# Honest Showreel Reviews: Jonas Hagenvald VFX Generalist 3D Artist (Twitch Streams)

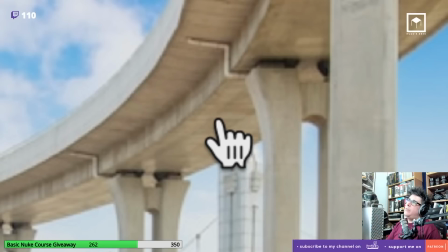(24:54)
So you kind of need to break it up in that way.
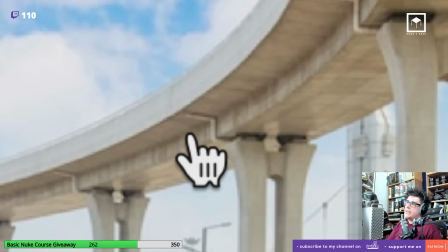(24:56)
And that's not just the concrete, but even here you see that you have different scratches and you have different dirt and you have different parts.
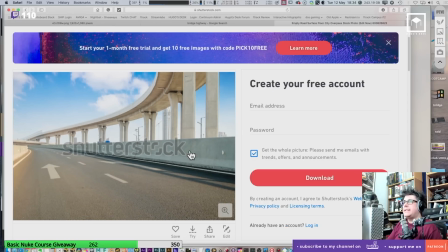(25:04)
They all look different. That's how concrete looks, you see? You see here?
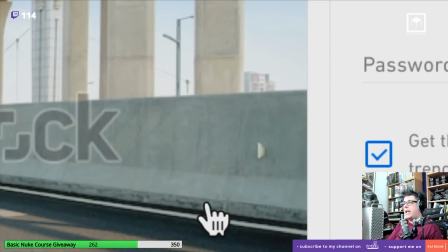(25:08)
We have this scratch and that scratch and this scratch and that scratch, and then a break up down here, and then this little piece is missing, and then that's little pieces.
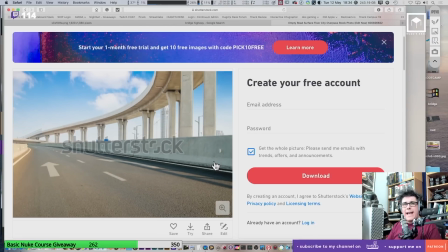(25:15)
Like, it all looks different. It's very organic, the whole thing. And then let's talk about the ship.
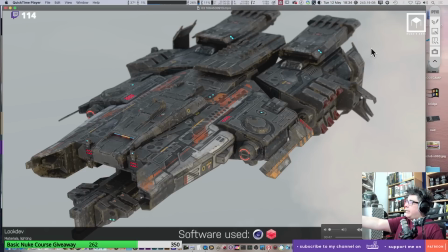(25:20)
The ship needs a lot of work, okay? So obviously you have the best person in the world here on the chat right now about the ship, okay? So Andrew Oxton, that does Twitch streams as well. We've already posted his stream all the time here. If you look at Andrew's work, he is the master on doing spaceships, okay? So you should look at his streams.
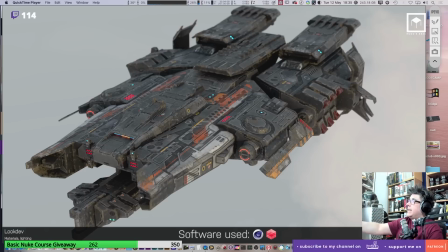(25:39)
You should watch his streams, because he's going to really help you with this. Now, and like, if you look at this, for me personally, this is all a bit like, I like the design of your ship, okay? I do. Honestly, I do. I like the design of it, the actual shape of it.
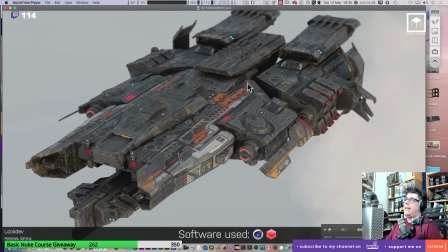(25:55)
I do like it. But I feel your material is really lacking. Like, first of all, you have the same material everywhere, you know? It's a shame that this texture is the same as that texture is the same as that texture is the same as that texture is the same. They all look the same, you know?
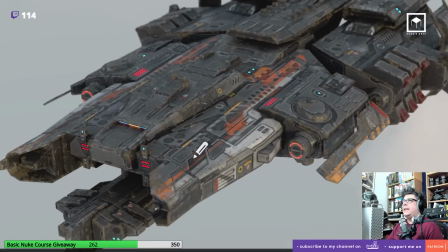(26:08)
Like, I just feel like it's a shame, because it really feels to me like there's no cockpit, there's no glass, there's no different materials.
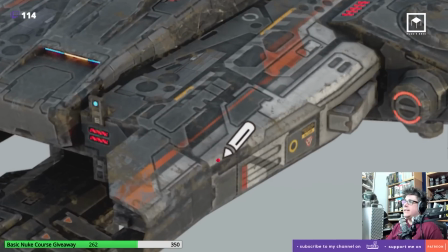(26:16)
I like your wear and tear, though. This is really nice. I love the wear and tear.
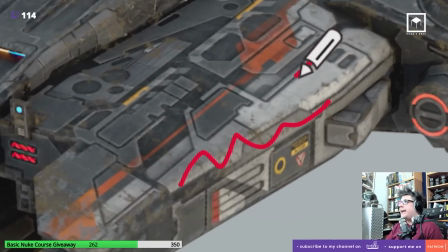(26:20)
But you see then these really thick lines make it very unrealistic.
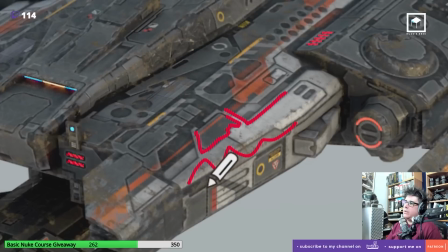(26:25)
It's almost like these are drawings. So for me, this almost looks like you've drawn these lines instead of actually beveled them correctly,
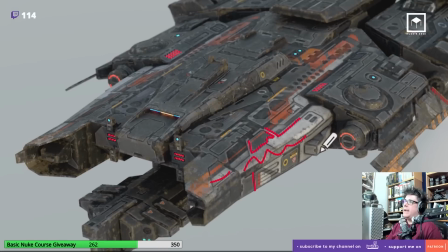(26:34)
or instead of actually make them a bit more stand out.
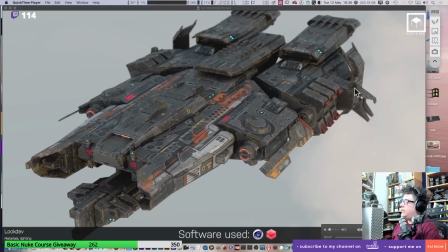(26:37)
So I think, I really think you just need to bring in more details into the paneling and make it random, you know, just random it up. No one says that one side should look the same as the other, you know, obviously not.
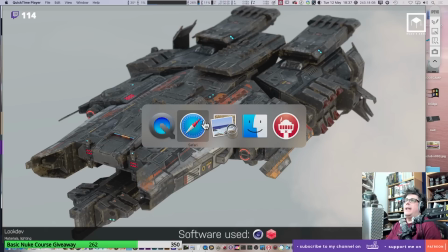(26:51)
Like, maybe it has like man, give you an example of some of my favorite ships.
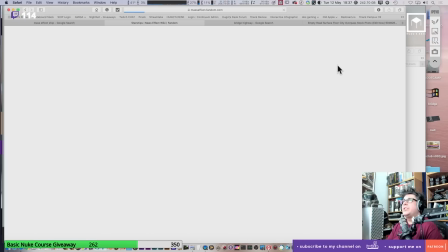(26:57)
Like, you see there, the Normandy? Oh, it's one of my favorite ships ever. I love this game, and I can't believe that they don't have...
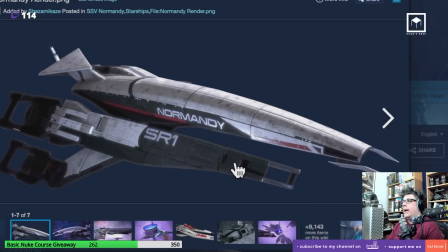(27:03)
Is there a big photo? Yeah, look at that, look at that. So you see, instead of just have paneling, why not have like a name? Why not have like a piece of paint, like black and white and maybe a red stripe? It really would break up the ship by having stripes and by having numbers, you know.
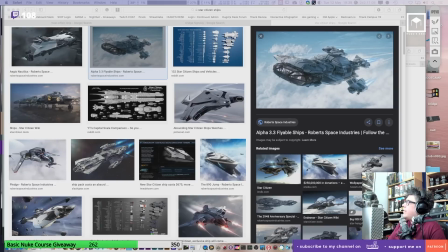(27:20)
Wow, this is cool. Well, anyway, I do have the best reference ever, and I should not waste my time on that reference and just go into the...
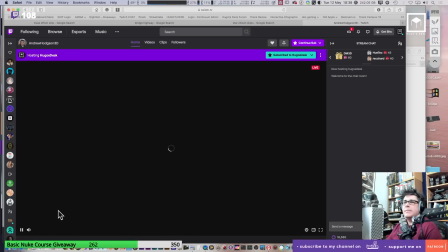(27:27)
You should go to Andrew's streams. Thank you so much again for hosting my stream, man.
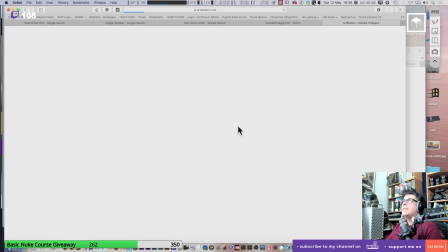(27:31)
If you go here to his art station, you'll see what I mean. He's the man with ships. Look at that.
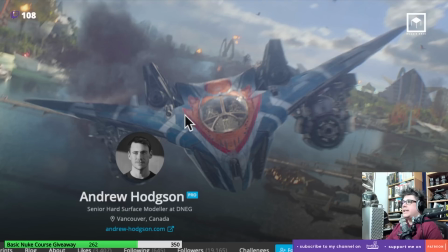(27:36)
You see here? It's nice to have a camouflage. It's nice to have like some reds and some blues and some whites.
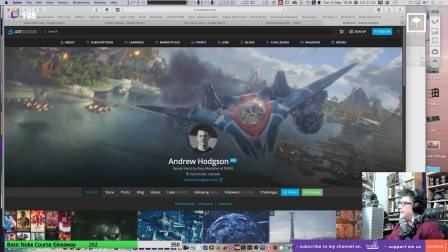(27:41)
It's almost like it has a war paint, you know? That's the thing, war painting. That's what you want to do.
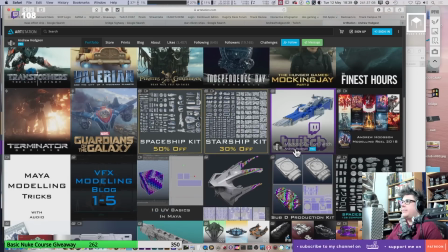(27:47)
Let's see here, a nice ship from even this one, like the new one that you made.
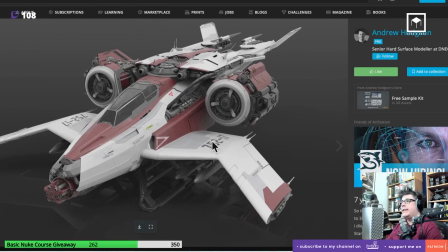(27:53)
Like, I love this, man. You see, this is so cool. Like, you have like the numbers. It doesn't matter what the numbers mean. It doesn't matter what the numbers mean. But you know, just like, but you see this?
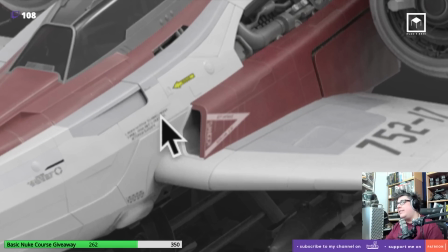(28:06)
This is so awesome. Look at that. Like little letters. Like, it could just be bullshit.
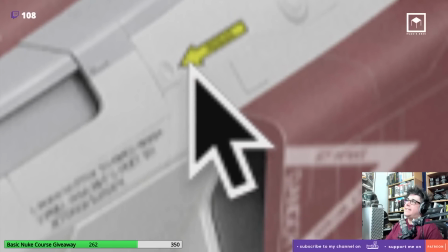(28:11)
And also this kind of stuff, like the release latch for the emergency.
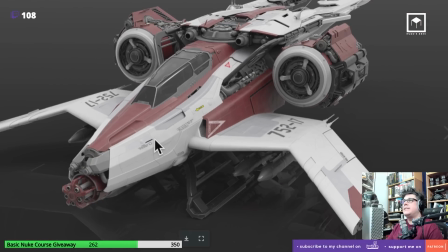(28:15)
You know, like, just try to put as much details as possible, like little texts, little numbers.
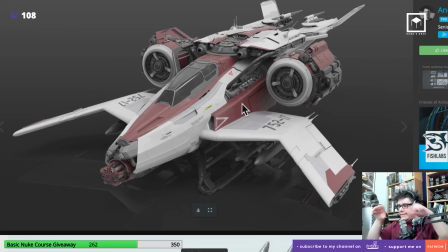(28:20)
Even the Starship Enterprise has numbers. You know, has the huge number of Enterprise around in the letters and everything.
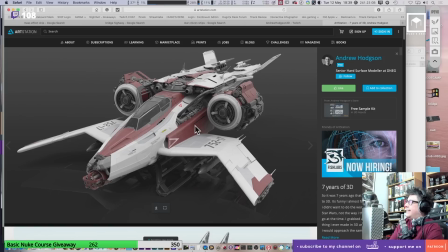(28:28)
So yeah, that would be what I would say, man. But yeah, Andrew does a great job, so you guys all should support him.
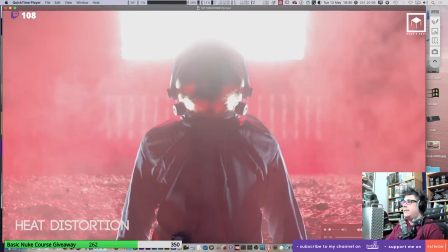(28:35)
Okay, I think that's it, right? Isn't it? Is that it? I think we did all the shots. Oh, no, wait a minute.
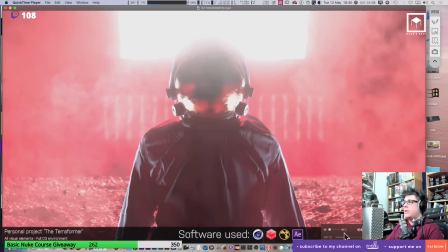(28:40)
We have another shot. On the beginning, you had some shots without breakdown. So I think this shot needs some work, man.
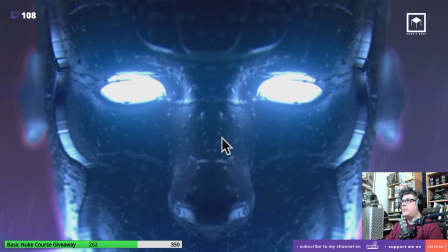(28:46)
I feel like, I'm not sure if this is supposed to be drops of water, but I can actually see the repetition of the texture.
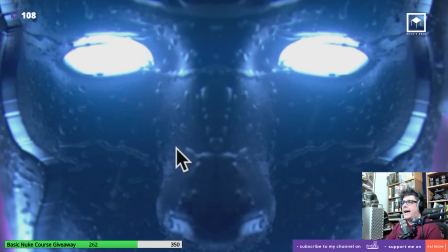(28:52)
I can see that this is the same as that. Like you need to kind of work on that.
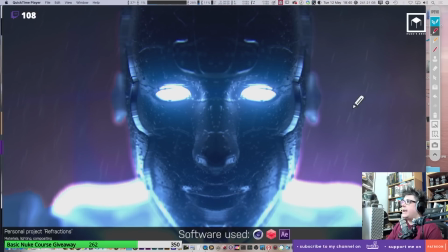(28:57)
So problems that I've seen right away when I saw this. This edge looks really bad.
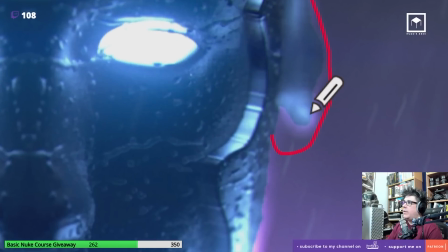(29:02)
Like, there's something really strange going on here.
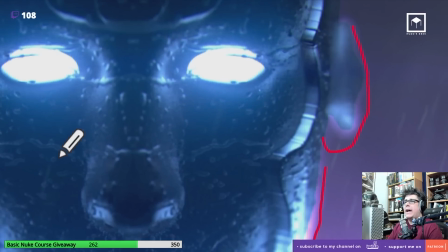(29:04)
This edge also looks really bad. Then you also have the texturing. For some reason, it looks the same.
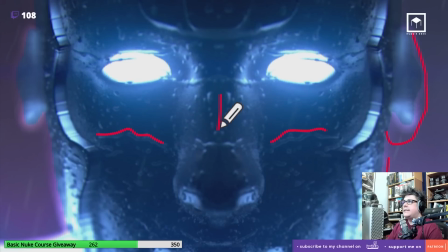(29:10)
See, This is the same as that. That is the same. That's the same. This is the same. This is the same.
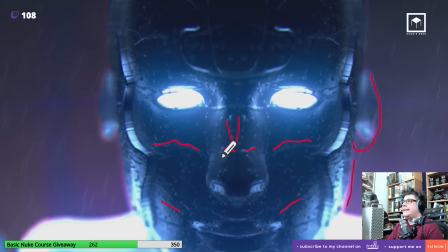(29:15)
It's all mirrored. And I don't know, man. I don't feel like it should be mirrored.
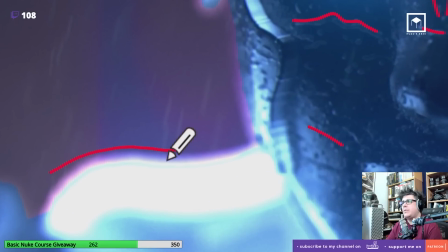(29:19)
Nothing is mirrored in the world. Then you have other problems like this is really strange, the way that this glow is happening with this pink, and this overexposure is a bit too much.
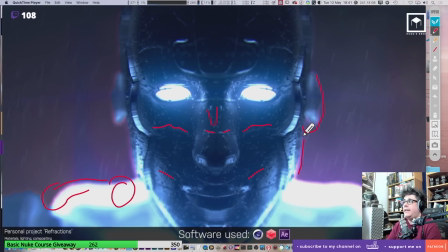(29:28)
I feel like you're lacking detail. This is a nice idea, but also like think about this as well. You have an extreme depth of field, which is broken by the edge, but then the rain is sharp, so this is a bit strange.
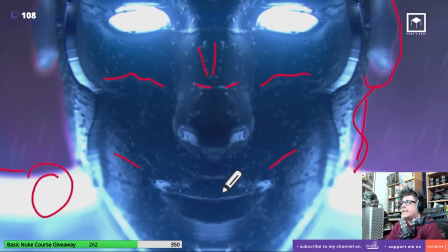(29:41)
That edge is also very strange. And then the model itself, there's like a lot of noise going on here as well.
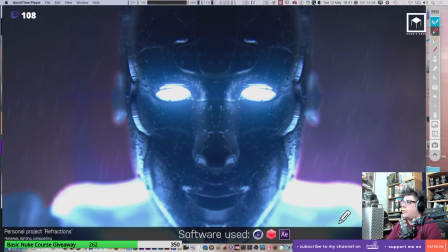(29:47)
I really feel this shot really lacks quality to be on your showreel, you know, unless you want to work a lot on it.
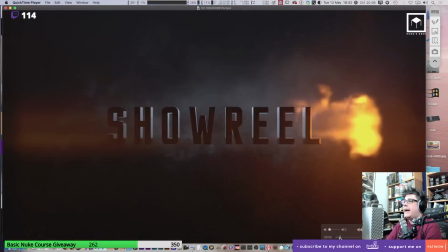(29:53)
So let's wrap up the showreel. First of all, my first comment was, I think it would be maybe better to have the shots next to the breakdown.
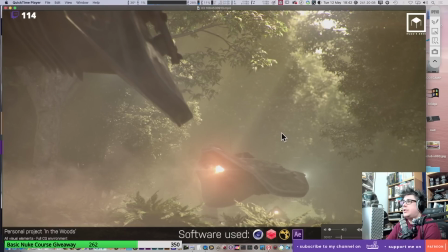(30:00)
So when you have the shot, have the breakdown. This shot, I think you should choose a different angle. I think your ship should be maybe on your right side, and then the clearing maybe on the left side. Try to get some some nice composition.
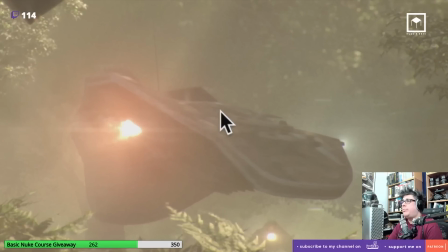(30:12)
I think your leaves need a bit of breakup, and try to bring back some detail on this ship, because I can hardly see what's going on here.
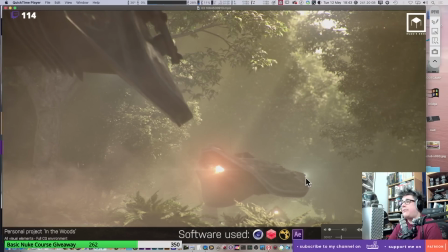(30:20)
Like I said, it looks to me too much like a frame of a sequence instead of a shot. But it's really a nice shot. You just have to get a new angle and maybe not make it look so much like a frame.
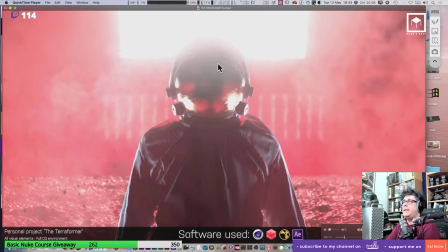(30:32)
This shot where he talked in depth, it's all about, for me, the banding is a problem, and I think the reds are too unrealistic. It would never really be pink, I think, unless he's on a discotheque. And I feel it would be much better.
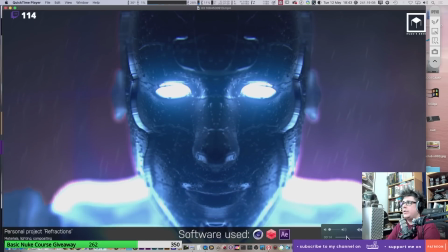(30:45)
We talked about the Mars surface and everything, so you have all these references. I would remove this shot if you can't improve it.
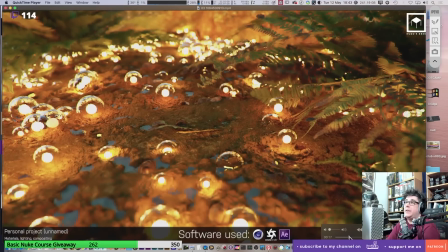(30:50)
I would keep this shot. This shot looks great, but it would be nice if it can move. That would be awesome. This shot looks really great.
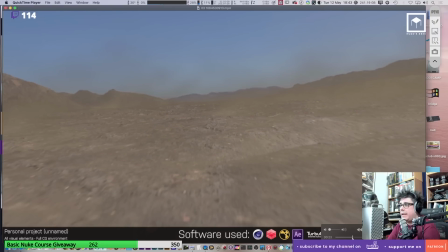(30:56)
Don't forget the smoke breakup like I showed you on the examples from Alamy. Go to Alamy, go to Getty, go and check photos. Try to break up and maybe put a structure or two, a ship or an environment somewhere.
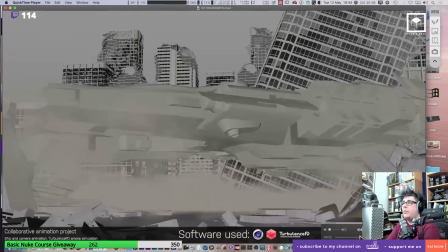(31:10)
This one, I really want to see it. I would wish I could see it soon. This looks terrific.
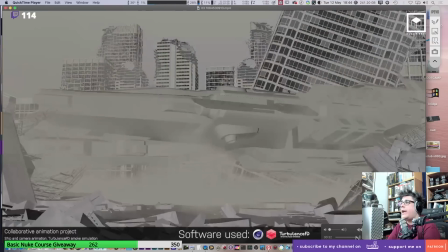(31:15)
Don't forget to put more debris flying through the air. The buildings look too clean.
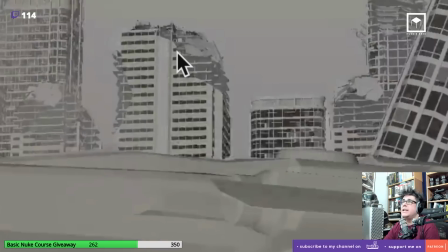(31:20)
They look too perfect. They look like they're still in the construction. And then the fire, I would skip it.
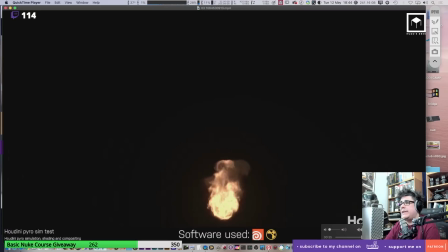(31:26)
I think the fire is not good enough, and it's also just a piece of fire.
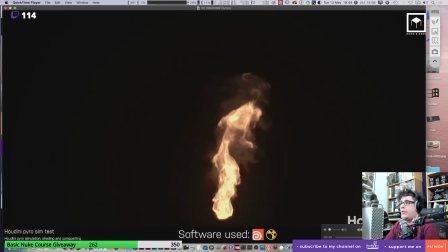(31:28)
It doesn't really bring anything to your showreel whatsoever, unless you want to put this fire somewhere else on one shot, you know.
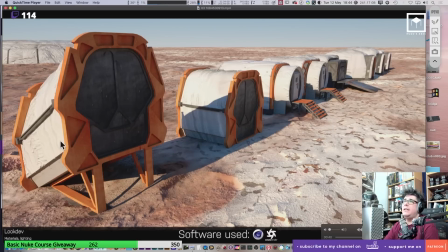(31:36)
These need a lot of work. They need detail. You know, you can clearly see the texturing is all clone. There's lack of detail on the beveling, you know. It just needs more detail on the modeling.
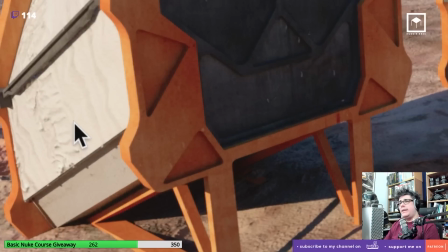(31:47)
Also, the cloth, the plastic, just looks too much like plaster.
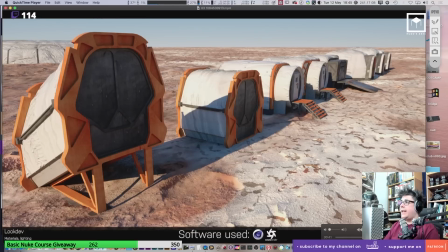(31:53)
I think you need to work on that. The floor looks terrific. I love the floor. Same goes here, lack of detail.
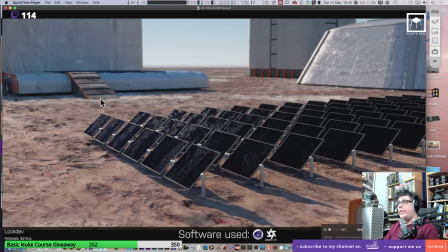(31:59)
Same goes here, lack of detail. It's strange that we have wood here. Strange that we have the texturing being repeated.
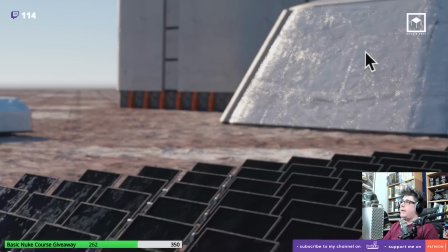(32:05)
It's strange that we have black on the panels. It's strange that we have the speculars not being defocused by the depth of field.
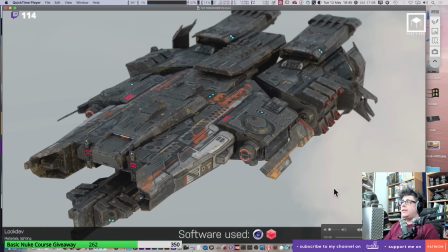(32:12)
And it just goes on all of them. The ship, we already talked a lot. You know, try to get in some inspiration from Andrew to get the ship to look a bit nicer, because I think it's all. I think the design looks great. It's just the texturing that doesn't really look that good, I think, at the moment.
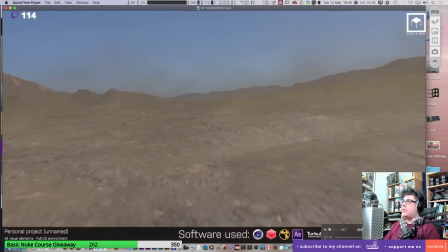(32:27)
And that's it, really. Like, I think you have an incredibly strong showreel. You just need to work on all these things, man.
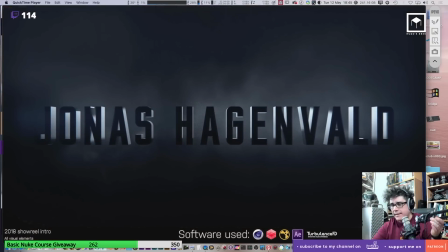(32:33)
Like, you just need to get all this stuff done. So, Jonas, don't despair. Don't give up, man. You have an excellent showreel. You just have to get it to work, you know. You just have to add these things to make it even better, you know. Anyway, that's it, really. Like, I hope you've enjoyed the feedback, and I can't wait for you to send us a showreel again so that we can watch it.